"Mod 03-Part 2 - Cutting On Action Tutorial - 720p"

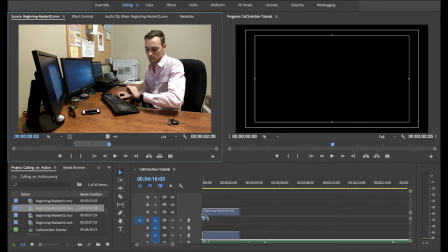4:07 Premiere will know what the video resolution is, and for this video, we'll set it automatically to HD resolution, 1920 by 1080p.
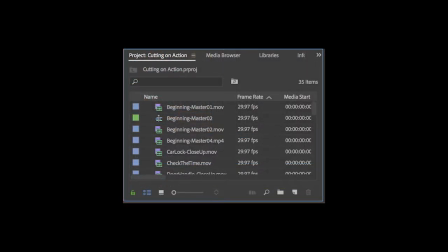4:18 When you do this, Premiere creates a new sequence with the name of that first shot.
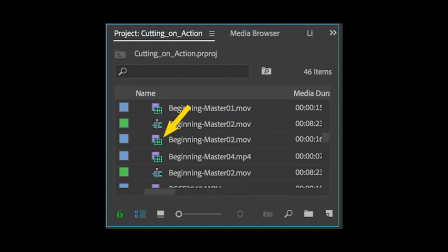4:23 Instead of an icon of a film frame and an audio waveform, the sequence icon looks like a miniature timeline.
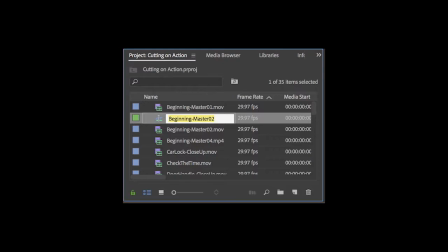4:30 Click on the sequence name and rename it whatever you want.
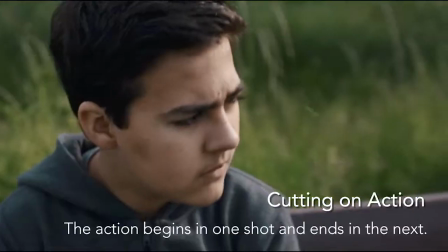4:34 One really interesting result of cutting on action is that you can speed up the action without speeding up the footage.
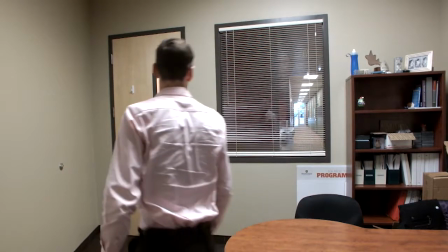4:42 In the wide shot of the man crossing the room, we can reduce the time it takes to leave the office by cutting
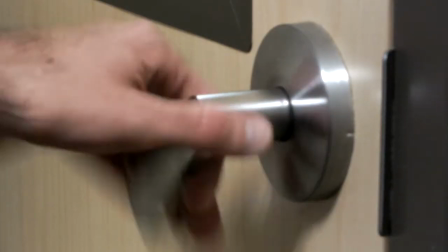4:48 just before he reaches the door and beginning the next clip of the doorknob as his hand reaches for the light switch.
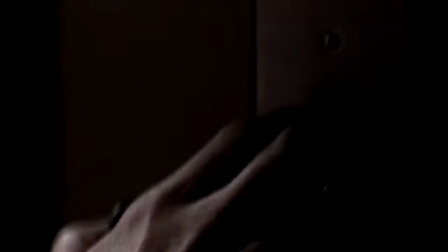4:55 You'll want to watch each edit as you make it. Sometimes you might need to shorten a few frames from either clip to smooth out the movement.
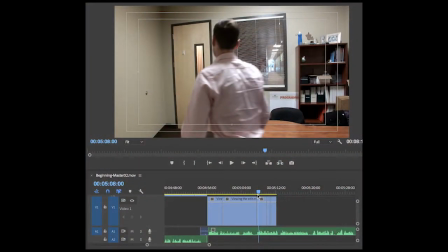5:04 Sometimes you might need to add a couple of frames. You can shorten or lengthen interactively by zooming in on the timeline display.
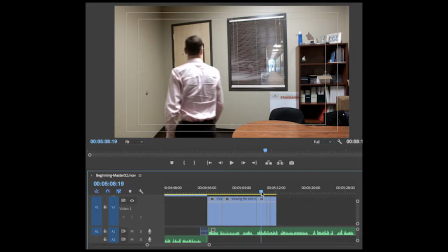5:12 Place your playhead at the edit point, as you will be zooming in and out around wherever the playhead is located. To zoom, grab either end of the zoom bar at the bottom of the timeline and slide it. The smaller the zoom bar, the more you'll be zoomed in on the edit point.
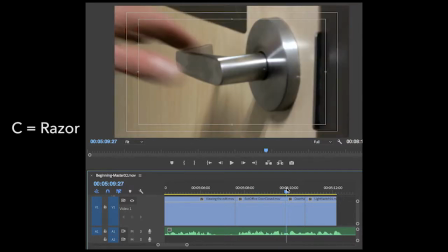5:30 To trim a few frames from either clip, you can either use the razor blade tool, press C for cut on the keyboard,
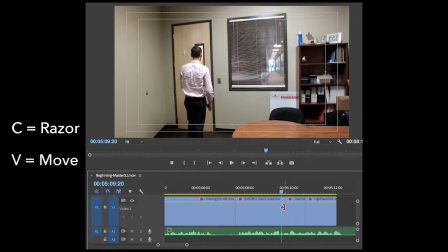5:37 or use the move tool, V on the keyboard, to drag the end of either clip shorter.
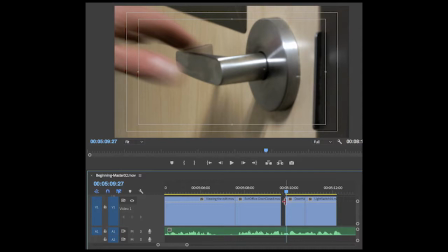5:44 To join the clips, eliminate the space between them. Proceed through the project, adding each clip you want to use one at a time.
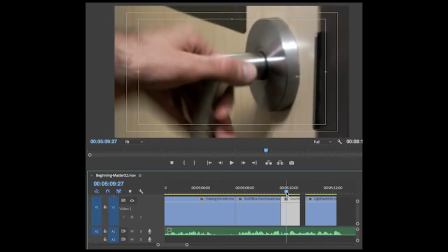5:51 There are more clips than you need, so don't plan on using all of them.
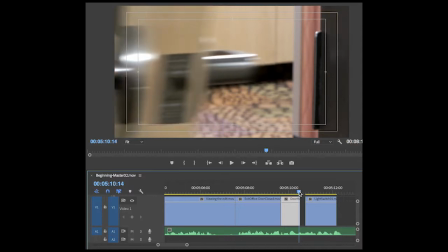5:56 Keep watching your video as you create it to make sure it's moving smoothly and the clips are in the right order.
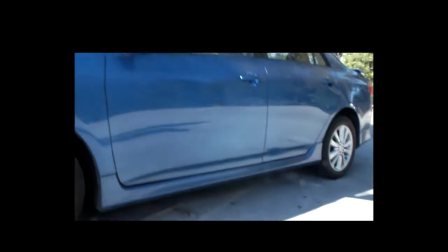6:01 When you've edited your last shot, stop. Check the time on the timeline.
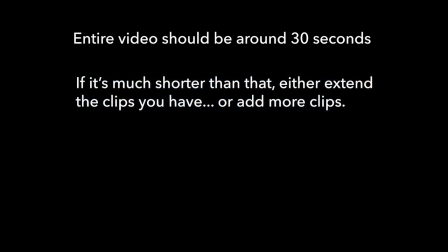6:06 You need to be somewhere right around 30 seconds. If it's shorter than that, you either cut the shots too short or you need to add additional clips.
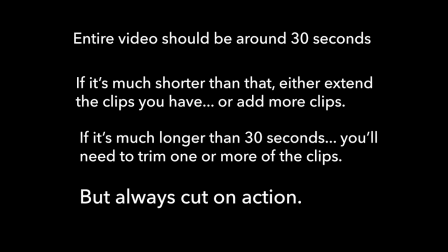6:15 If it's much longer than 30 seconds, you'll need to trim one or more of your shots, always cutting on action.
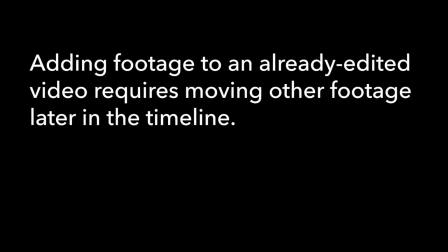6:23 Adding additional footage to an already completed video can be complex, as you need to move a lot of edited footage later in the timeline. The easiest way to do that is to do an insert edit.
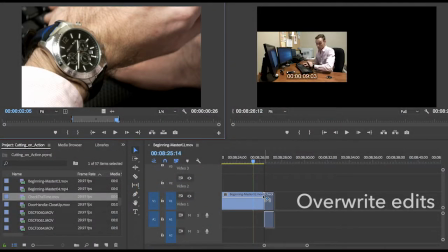6:38 So far, all you've done are overwrite edits.
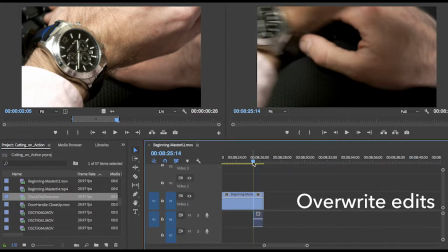6:41 In other words, the new clip will overwrite or replace the original clip, if there is one.
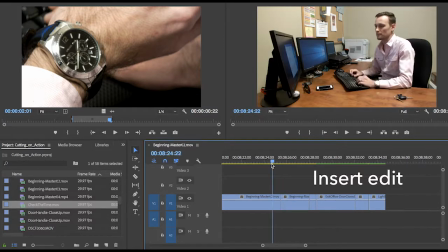6:48 But an insert edit will let you add the new clip and automatically move everything past that edit point later in the timeline. To change from an overwrite edit to an insert edit,
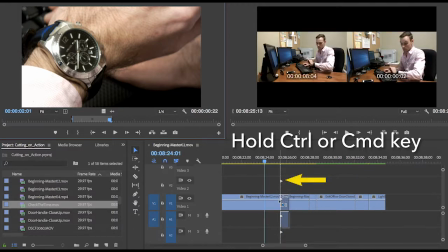7:00 simply hold down the Control key on a PC or the Command key on a Mac as you make that edit. Notice how the icon changes right at the edit point.
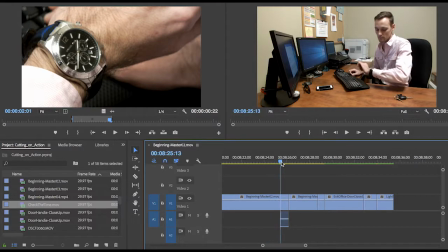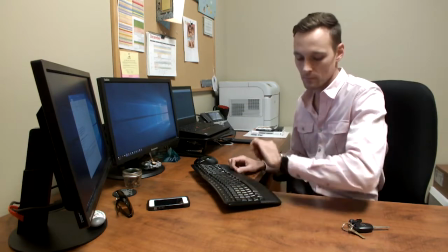7:16 One last thing to be aware of.
Check the watch.
While the clicking of the keyboard is okay in the opening shots,
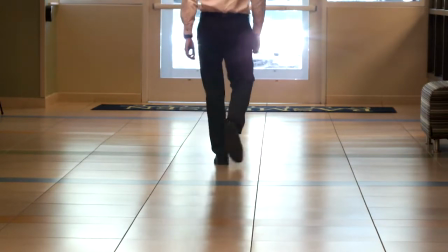7:23 there are shots where you can hear the director giving directions to the talent.
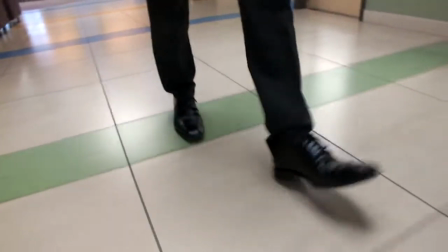7:27 We're walking.
You don't want that audio to play.
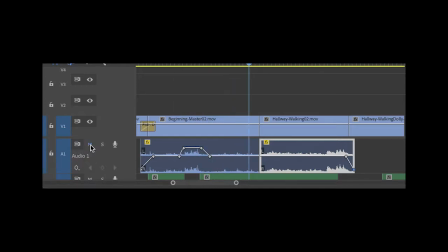7:33 Since you don't need an audio track for this assignment, you can mute the audio by clicking on the M for mute in the audio track. Then, when you export the video, set the export panel format to
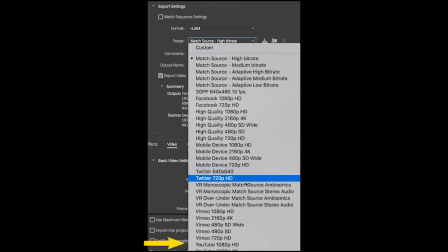7:47 H.264 and the preset to YouTube or Vimeo 1080p HD.
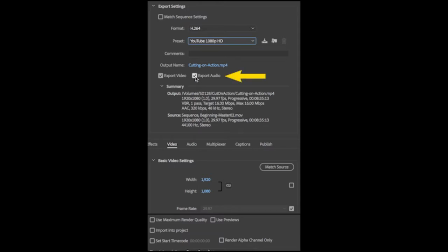7:53 Just below the preset drop-down, uncheck the audio box. You'll only export video for this assignment.